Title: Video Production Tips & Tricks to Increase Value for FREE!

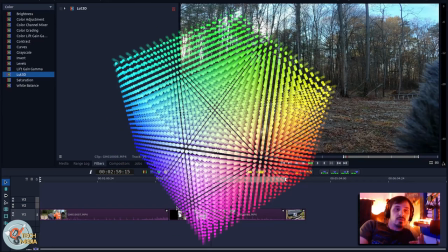[20:07]
And this is why 3D LUT files are called dot cube files.
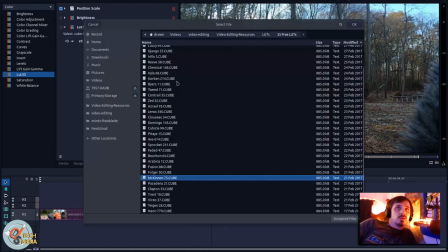[20:12]
So I have a piece of footage here and I have a bunch of different 3D LUT packs.
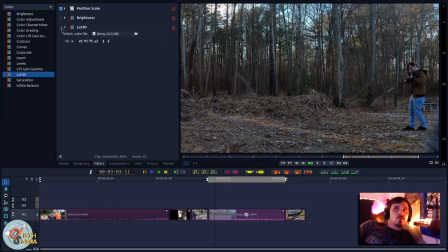[20:20]
And this is Remy 24. That's with it off. That's with it on.
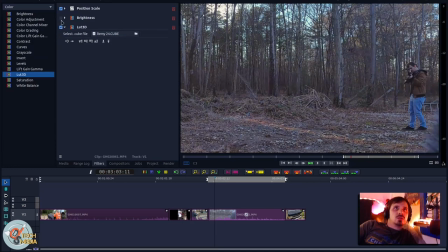[20:25]
And you can see that there is a change in color. If I add some brightness, it'll become a little more apparent.
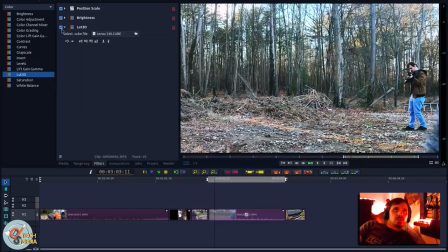[20:33]
This is footage that I shot using a GoPro. This is Fusion 88.
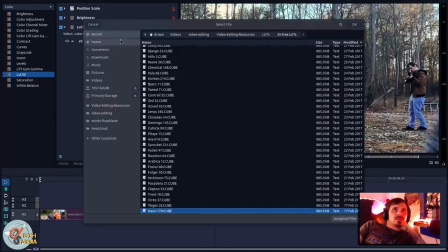[20:39]
Kind of cool. That one's Neon 770. Lucky 64.
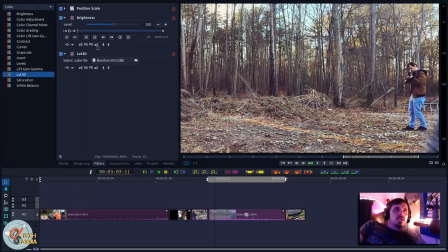[20:45]
Also, if I move the brightness above or below the LUT, it has a dramatic effect because LUTs also include luminosity in their process.
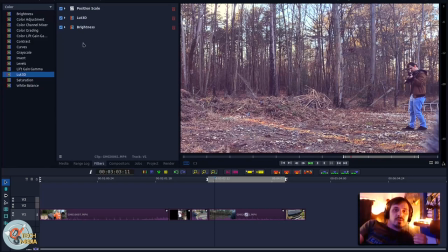[20:58]
If I already have a brightness effect applied it will change the variables and the output image because of the brightness of each pixel. Corbin 214, that's without, that's with, kind of warms it up.
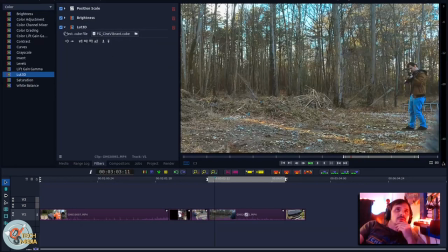[21:14]
Let's go is vibrant cold
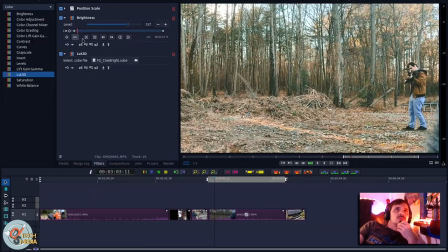[21:20]
this one is bright all these are entirely
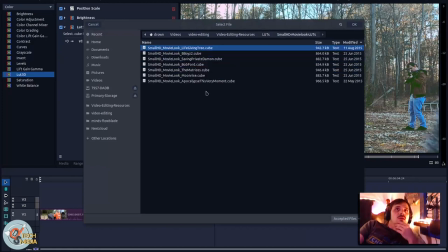[21:25]
free luts that i downloaded online these ones are supposed to give you color according to different movies this one's called the matrices which is obviously a play
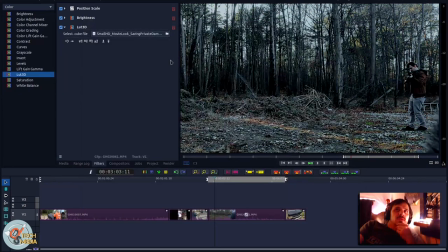[21:36]
on the matrix this is saving private daemon saving Private Ryan color look.
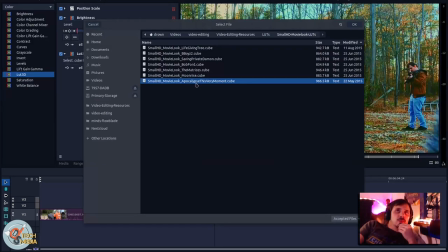[21:43]
Moonrise. Apocalypse this very moment and I actually do like the way that this one looks.
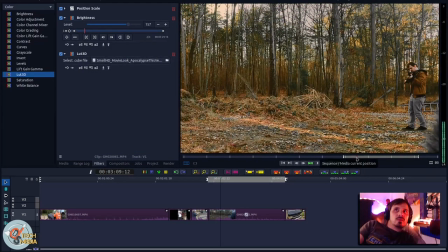[21:50]
I think it gives a very cinematic feel.
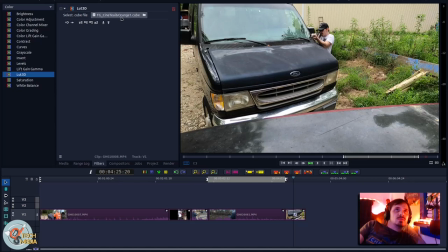[21:54]
Okay so this one is FG Cinna teal and orange and I actually really like the way this one looks.
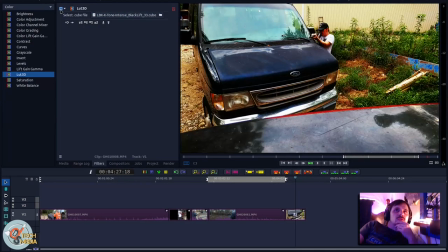[22:02]
This one's for drama and this one is really just supposed to raise the depth of your shadows.
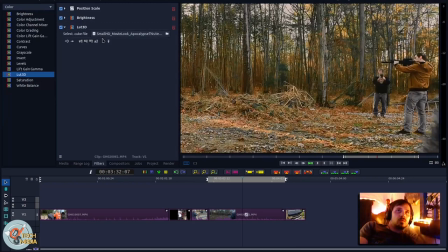[22:08]
LUTs are an easy way to dramatically change the appearance
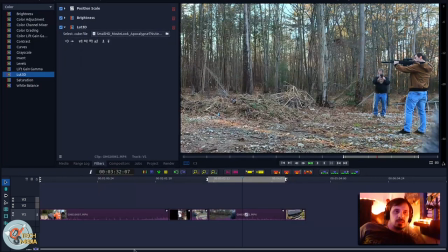[22:14]
of your footage so it's definitely a cool tool to have in the arsenal.
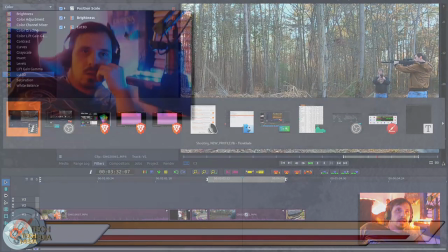[22:20]
Definitely something to look at and there you have it. A few things that you can do to add value to your video that are very very simple anyone can use these of course I'm doing it on Linux but if you're on Windows or Mac the same should apply there's nothing really exotic about any of the tools I used and I hope I described it and showed it good enough that you got something out of it or at least felt inspired to do something on your own it wasn't exactly a tutorial but more of an ideas video and let me know if I got the point across to you and guys if you did like the video please hit that thumbs up button and if you want more content like this if you're interested in linux or tech I produce videos regularly and we can always use help growing this channel so hit the subscribe button I appreciate you taking the time to watch be sure to check us out on all the alternative video sites and on my other social media accounts. And you can find the links to all that in the description below. For DS Tech Media, I'm Jay and I'll see you in the next one.